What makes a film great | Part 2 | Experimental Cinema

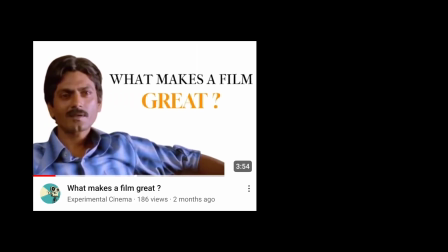0s
In the previous part, I discussed about three techniques that makes a film great, like camera work, acting and music. In this video, I will be discussing about three more techniques that makes a film great, like exposition, subtext and editing,
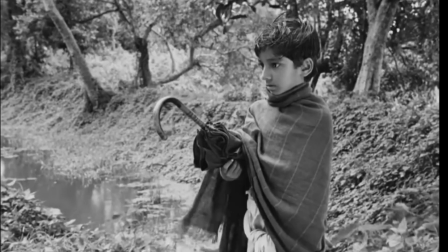14s
and how these things affect the quality of a film. So let's start. Our first technique is exposition.
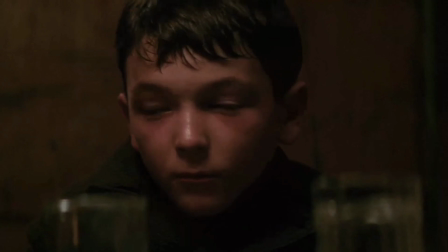22s
However, exposition doesn't matter every time for a film, but it can be sometimes important by delivering either as a narrative purpose or by setting up the story.
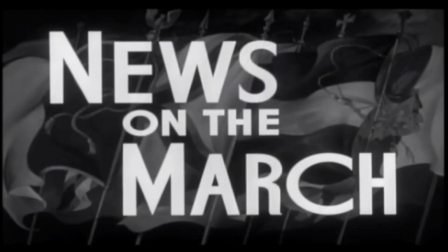32s
Exposition can be of many types like news broadcasts, newspapers, narrations or by flashbacks.
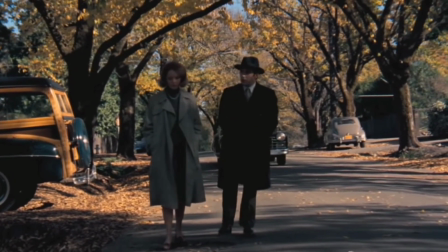37s
Setting up the exposition is very important for a film. It can either make a film great or can turn it bad.
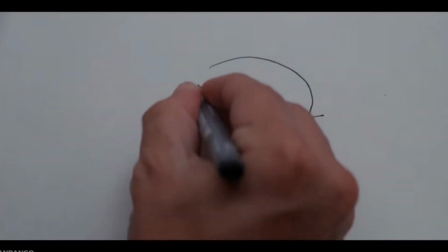44s
In Inception, the exposition is spoon-fed in many scenes,
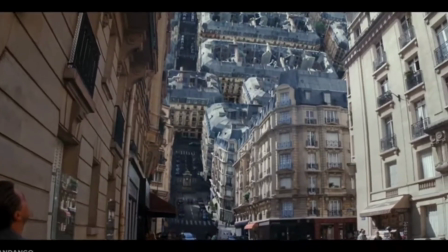48s
and this resulted in overlong scenes and dialogues resulting in flat characterization and improper pace in the story,
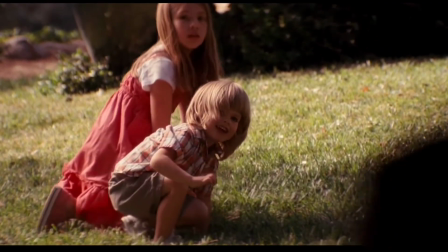54s
which also makes the viewer less curious about the plot.
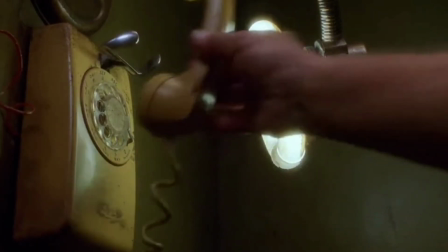58s
Whereas in Mulholland Drive, there is minimal use of expositions which makes the film more interpretative and three-dimensional.
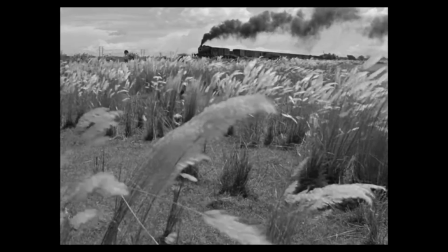67s
Now coming to subtext. To understand subtext, we have to know the difference between text and subtext.
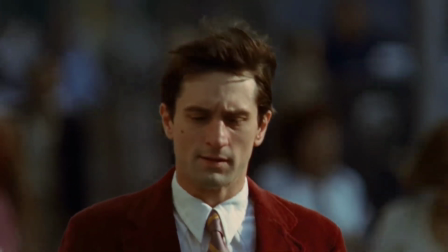73s
Text are the spoken words or visible emotions that are portrayed by the characters.
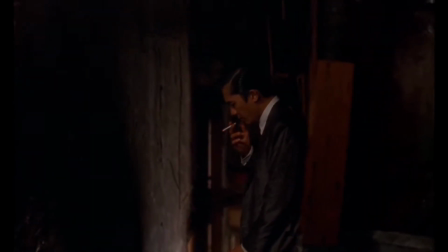78s
Subtext is underlined thoughts and emotions that we as a viewer can feel. My favorite example of subtext is from Ozu's Tokyo Story.
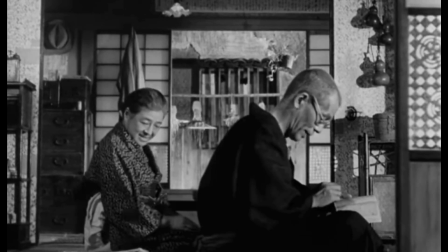87s
In nearly the end of the film, we see the character of father saying that there would be the same hotness in climate tomorrow,
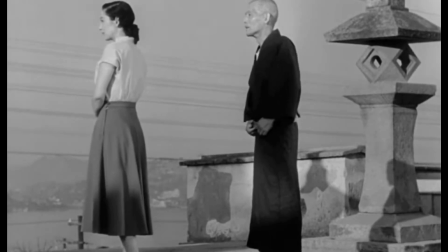93s
which eventually means that he is trying to make him believe what just happened in the family.
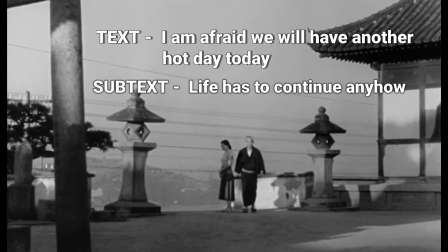98s
It means that even after you lose your loved ones, life has to continue anyhow. If you have seen the film, then you will understand what I am trying to say.
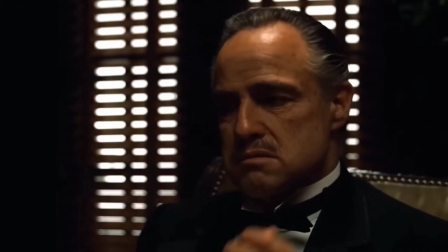107s
Subtext adds a layer in a film. Subtext could also be shown through just expressions with no dialogues.
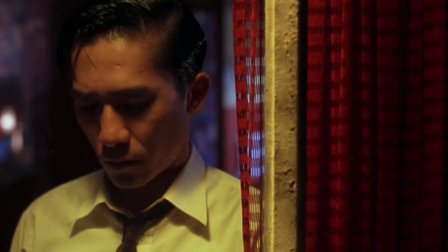114s
Sometimes long and static shots are used to convert those subtext into emotions.
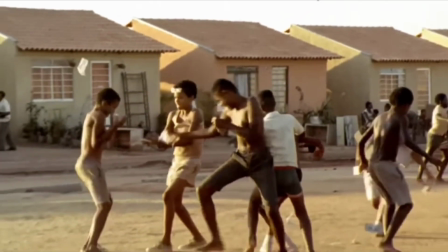122s
Editing mostly holds a lot of value in the quality of a film. Editing can be sharp to show uneasiness or with little cuts to show character depth.
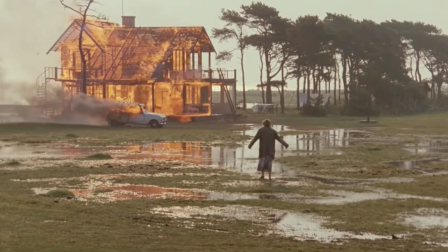131s
Great films mostly prefer long shots instead of speedy cuts.
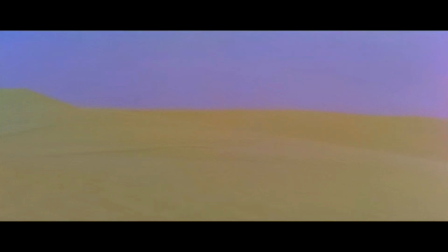135s
Studio-oriented films like Star Wars uses wipe cuts to create more intensities, whereas films like There Will Be Blood uses dissolve cuts to show more subtlety.
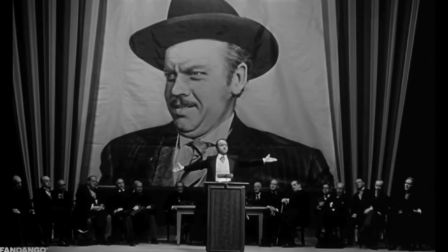144s
Great editing can be used to juxtapose scenes in a great manner.
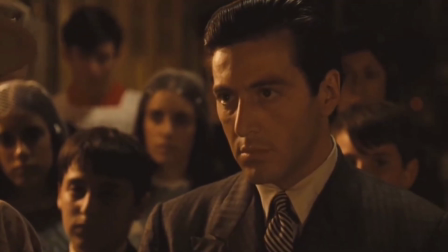148s
In The Godfather Part 1, in this scene, cuts are used in equal intervals to juxtapose two different scenes taking place in the same time.
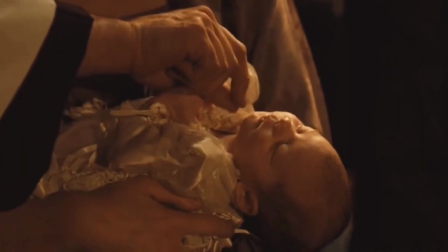156s
This creates both intensity and also provides depth behind these scenes.
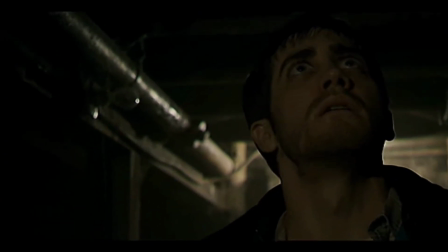161s
When these aspects are added in a film with uttermost intensity and importance, we get a great film.
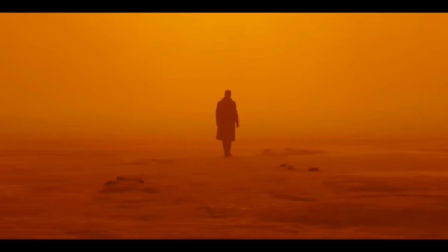167s
So when you are watching a film for the next time, don't just go with it. Question it, try to experience the real essence behind it.
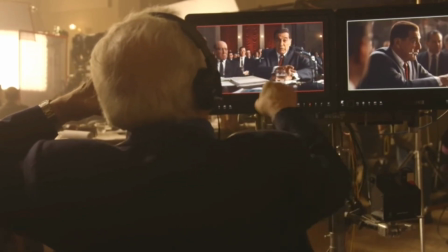175s
When you get to understand the subtle meanings and craft behind this medium, you start to appreciate the nuance behind every single detail.
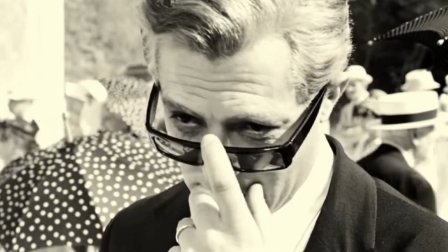183s
Because films are much more than just stories. It is a form of art which stays in our memories, and we try to question every moment of it.